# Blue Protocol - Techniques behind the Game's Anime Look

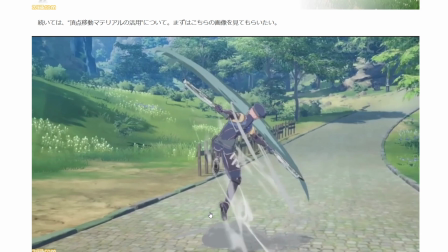[24:34]
Another thing they had is a Vertex movement material,
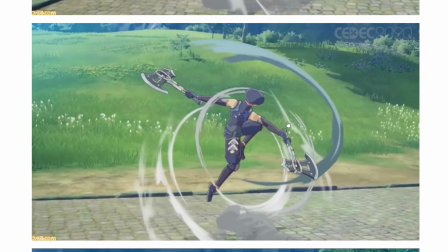[24:45]
which they use for these type of effects when like swinging the sword and whatnot.
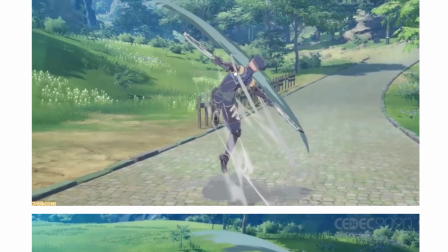[24:51]
Another interesting thing here is you can look at this effect from any angle and it looks good.
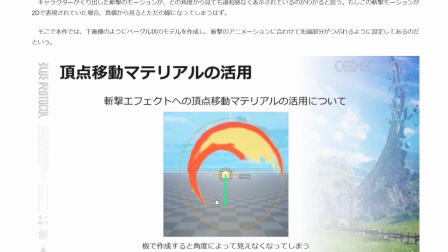[24:58]
if you just had a normal 2D texture, if you were to look at it from front, it would be like invisible because it would just be thin.
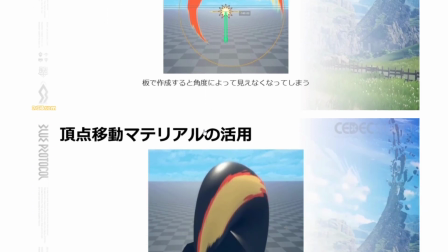[25:07]
So to overcome that, what they used was this like bagel-like shape that they put the effect on,
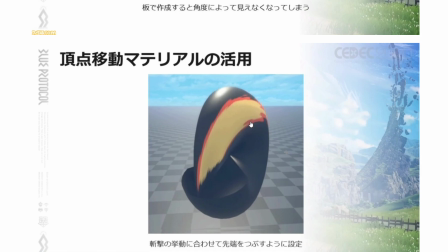[25:14]
and they also morphed like the shape of the bagel here. So the front part of it would be squashed as the effect moved. So the bagel kind of shapes with the effect as it moves.
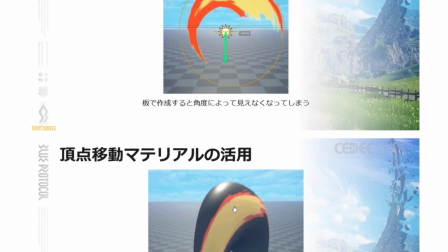[25:32]
And that allows this shape here allows for the effect to be looked at from any angle.
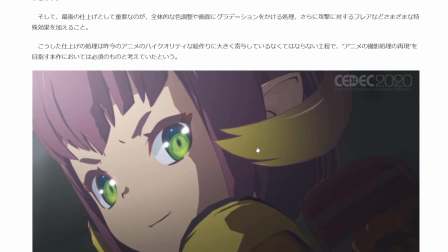[25:44]
Alright, and then next up
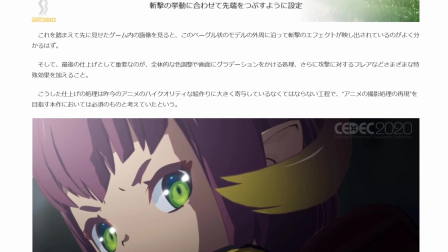[25:49]
is looking at, one moment here. So yeah, another important thing for
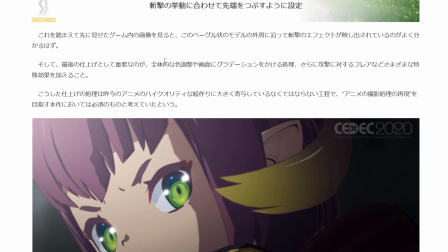[26:03]
things for like anime creation is the final color adjustments, screen gradation, and things like flares and whatnot from attacks.
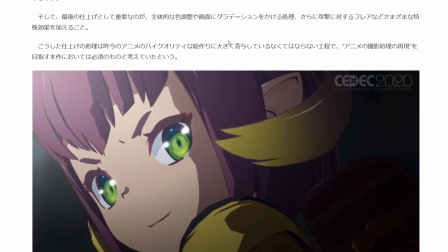[26:21]
And if they're going for a high quality anime-like appearance, they wanted to be able to add these to the game. So they use like the same techniques used in the creation of anime. They wanted to replicate those in the game.
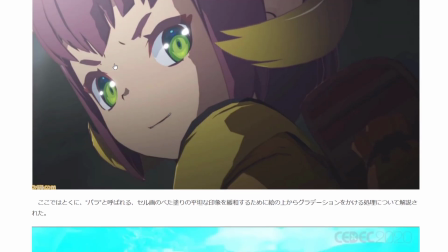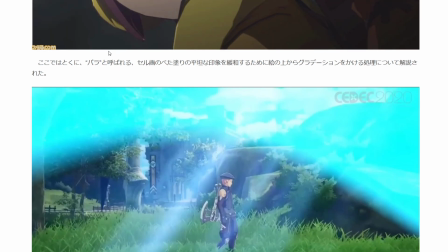[26:41]
One thing in particular was something called para, which is when coloring the cells of like an anime,
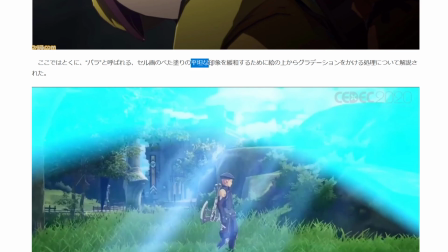[26:51]
it would be like in order to remove the flat feel of it, there would be some gradation added to it.
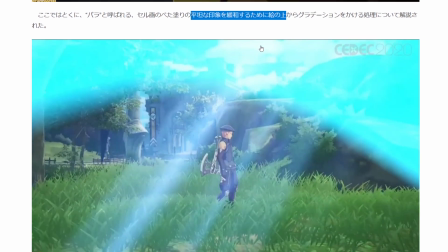[27:03]
And we can see that here. They upped the, this is a post-processing effect, but they upped the effect by 10 times, so we can see it in the image. But this above part here is what they were replicating, like that para or like gradation to the screen.
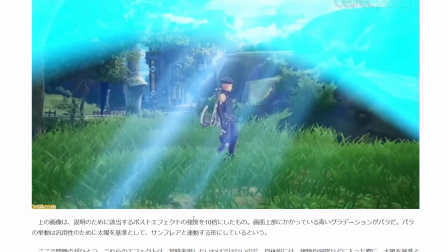[27:21]
And this is goes along with like a lens flare, so like the sunlight, sunbeams and whatnot. Maybe not the lens flare, just like the sunbeams, like the sunlight.
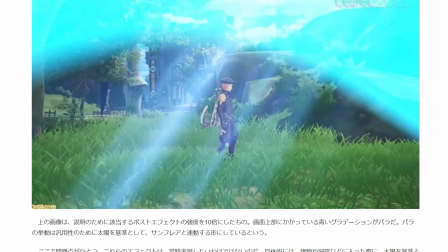[27:37]
Oh, and okay, it was sun flare. I apologize. Yeah, so like the sun flare or like the sunbeams and whatnot, it goes along with that. So it kind of moves depending on the angle of the sun.
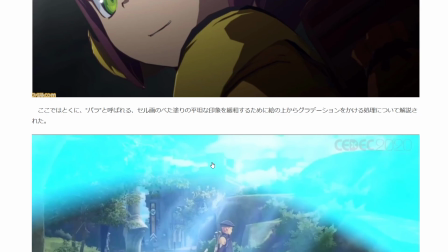[27:48]
But another problem is if you have something like this appearing on the screen that's dependent on the sun,
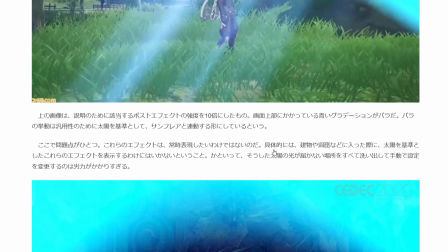[27:56]
what happens if you're in a cave?
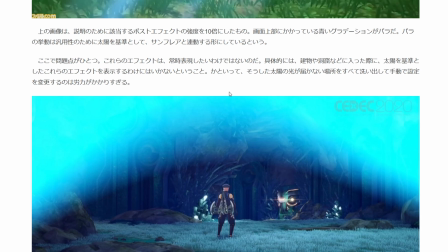[28:00]
So in order to overcome that, they had programmers be able to put a value on how much the character or how much the camera is in a shadow area.
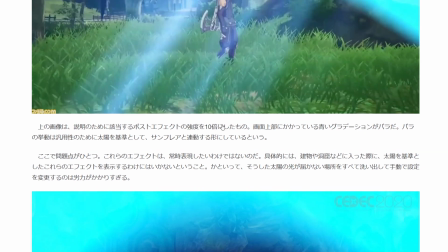[28:14]
So like in those shadowed areas, they were able to get rid of these sun-based effects.
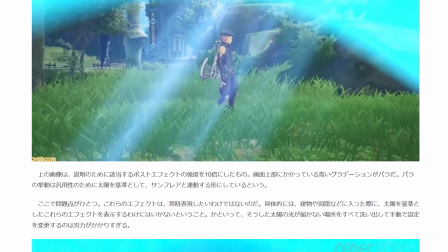[28:22]
And also another thing they did is, well, you have this for like the middle of the day, but they had
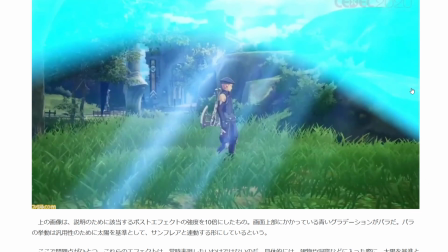[28:28]
I believe like 4 different processing effects based on time of day. So early morning, day, evening, and night.
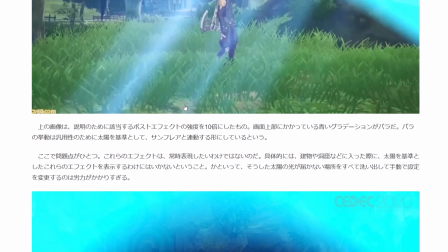[28:35]
And they would blend them based if it's like overlapping time parts.